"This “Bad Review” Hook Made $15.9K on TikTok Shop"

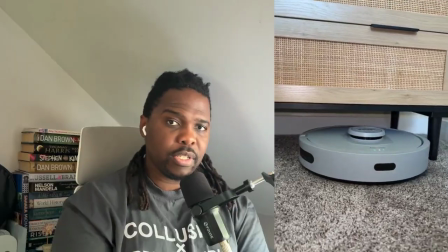Then we move into capability shots, under the bed, obstacle navigation,
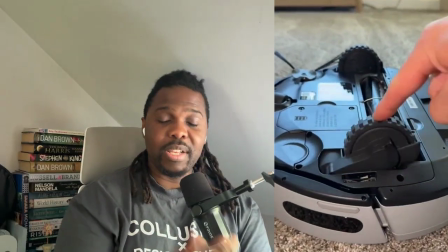carpet transitions, and they're effectively answering silent objections without using any dialogue.
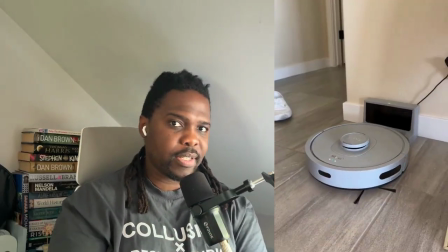Is it smart? Can it fit under furniture? Can it handle carpets? All answered visually before the viewer even thinks to ask.
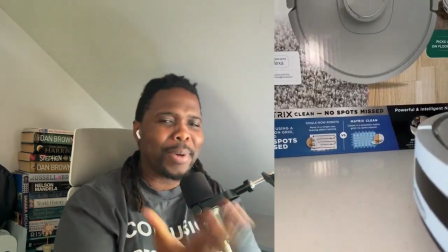You've also got the macro close-ups of the buttons, sensors, surfaces. So this is effectively luxury framing here, because the product stops feeling like a cleaning tool.
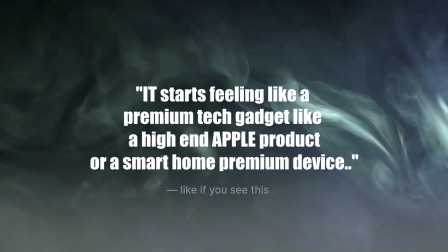It starts feeling more like a premium tech gadget, say an Apple product or a smart home premium device.
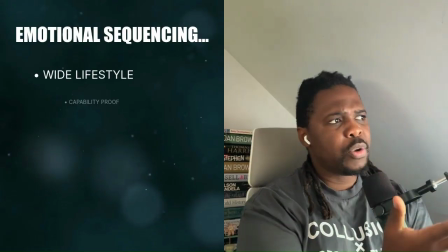So the emotional sequence that the storyboard follows.
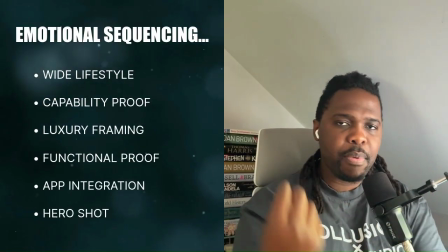You've got wide lifestyle leading into capability proof, leading into luxury framing.
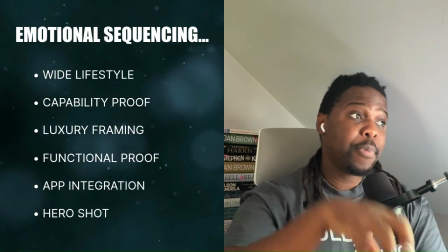Then we go on to functional proof. Then we've got app integration, and then we've got the main hero shot. So each stage builds desire before the script has to do any selling. Now pay close attention and watch what happens at the end of the feature stack.
Suspension wheels that can go anywhere in your home without getting stuck.
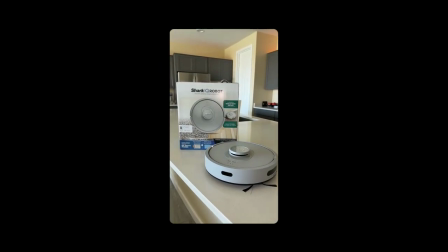So I guess the reason everybody's returning this is because they bought it in stores for full price, and then Shark started offering massive discounts on TikTok.
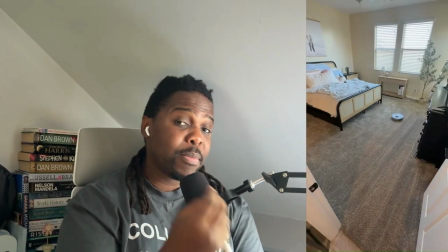So this is the punchline. It reframes the entire video in one sentence.
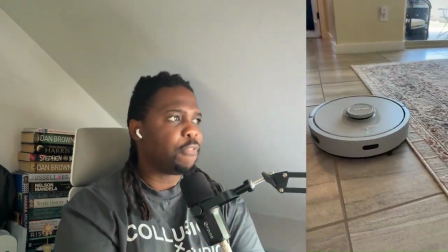The most returned vacuum premise that opened the ad, the negative, the flaw, the reason not to buy turns out to have nothing to do with the product at all.
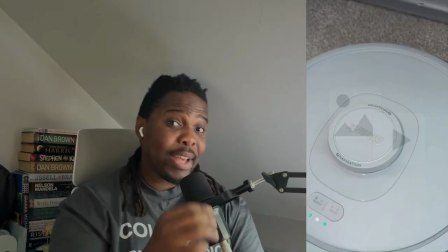People returned it because they found it cheaper elsewhere. And that reveal kinds of lands hard because the setup up until this point earned it.
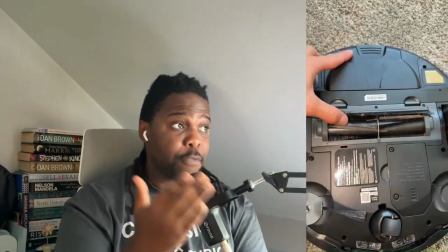The viewer spent 45 minutes having every product objection systematically removed.
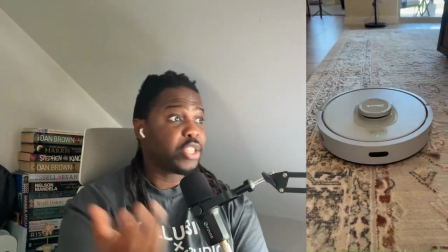And now the only remaining objection is price. And that objection is being demolished in the same breath.
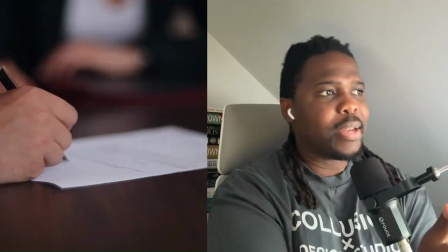This is effectively copywriting architecture. The ending was written before the beginning, which is just crazy.
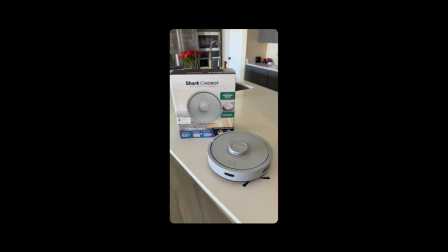And then comes this next part.
And you can get it cheaper here than anywhere else, but if you want to grab one, I would not wait because they sold out yesterday and they're gonna sell out again.
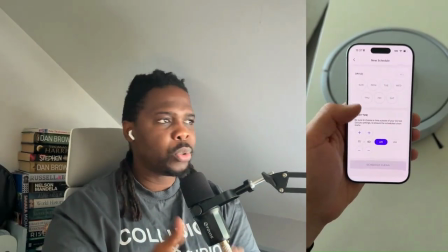Short, clean, earned. Notice that there's no discount code, there's no bundle offer, there's no use my link for 10% off.
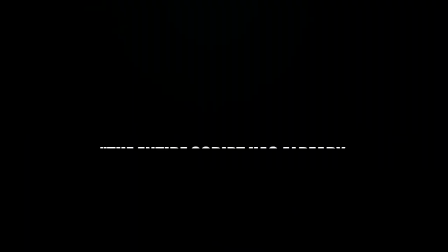The scarcity clause works here because the entire script has already done the selling.
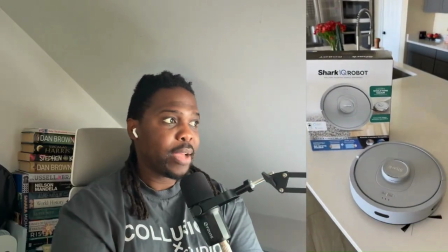And by this point, the viewer doesn't need more incentive. They need permission to act. When he says they sold out yesterday, that's the permission the viewer needs.
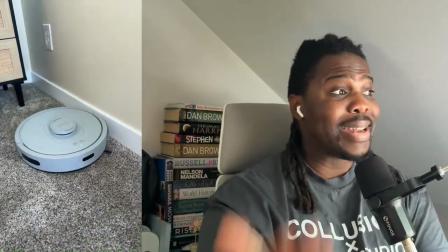The close is only 3 sentences long. That's intentional. Everything that needed to be said was said in the 55 seconds that came before it.
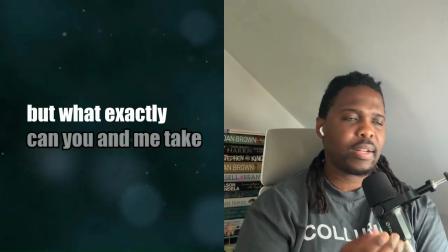Now that may all sound very well, but what exactly can you and me take away from this? So the main takeaway from this is what I'd like to call a reverse objection stack.
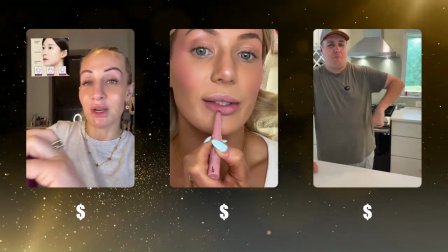And that's broken down into 7 parts. And this is applicable to any product that you're promoting as a TikTok Shop affiliate.
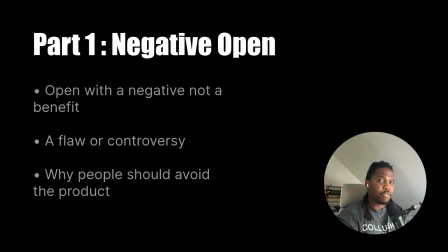Let's break it down. So part 1 is opening with a negative, not a benefit, a flaw, a controversy, a reason people avoid the product. This creates an immediate pattern interrupt and positions you as an investigator, not a salesperson.
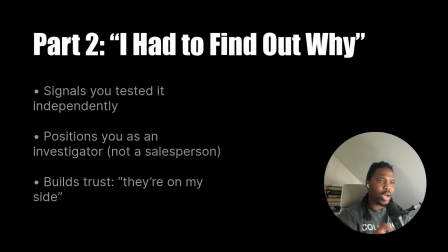Then you move on to part 2. I had to find out why. So this signals that you did the work independently.
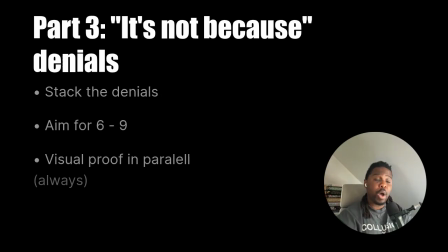The viewer is now on your side. Moving on to part 3. Stack the it's not because denials. So each one names and dismantles a real objection while simultaneously demonstrating a feature. So you want to aim for around 6 to 9 and you want to run visual proof in parallel.
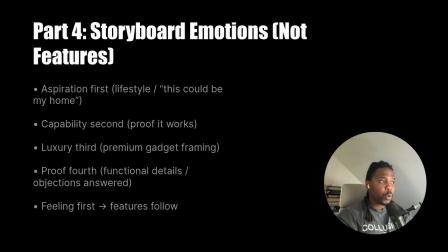Moving on to part 4, storyboard the emotions, not the features. So aspiration first, capability second, luxury third, proof fourth. The features follow the feelings. Feeling first and then features. The 5th part, the reveal reframes the premise.
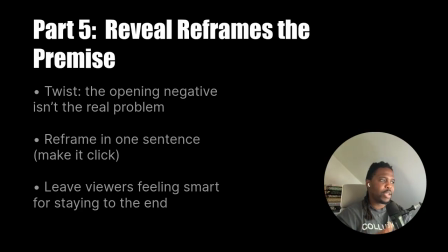The opening negative wasn't what you thought. One sentence that makes the viewer feel clever for watching till the end.
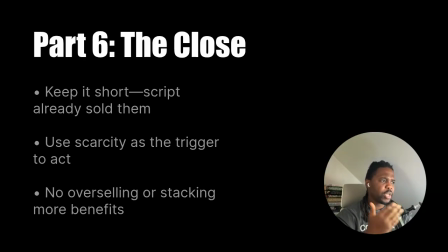And part 6, the close is short because the script already sold them. So you don't need to oversell at the end. Scarcity is enough. No over explaining and no over stacking or benefits at the end of the video. And this is one formula, one creator, $15,900 in 30 days from a bedroom, vacuum, and a voiceover.
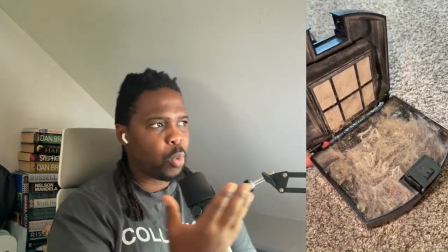No face needing to be shown whatsoever. And what I'd like you to notice about what we've just broken down is this ad does not feel like an ad.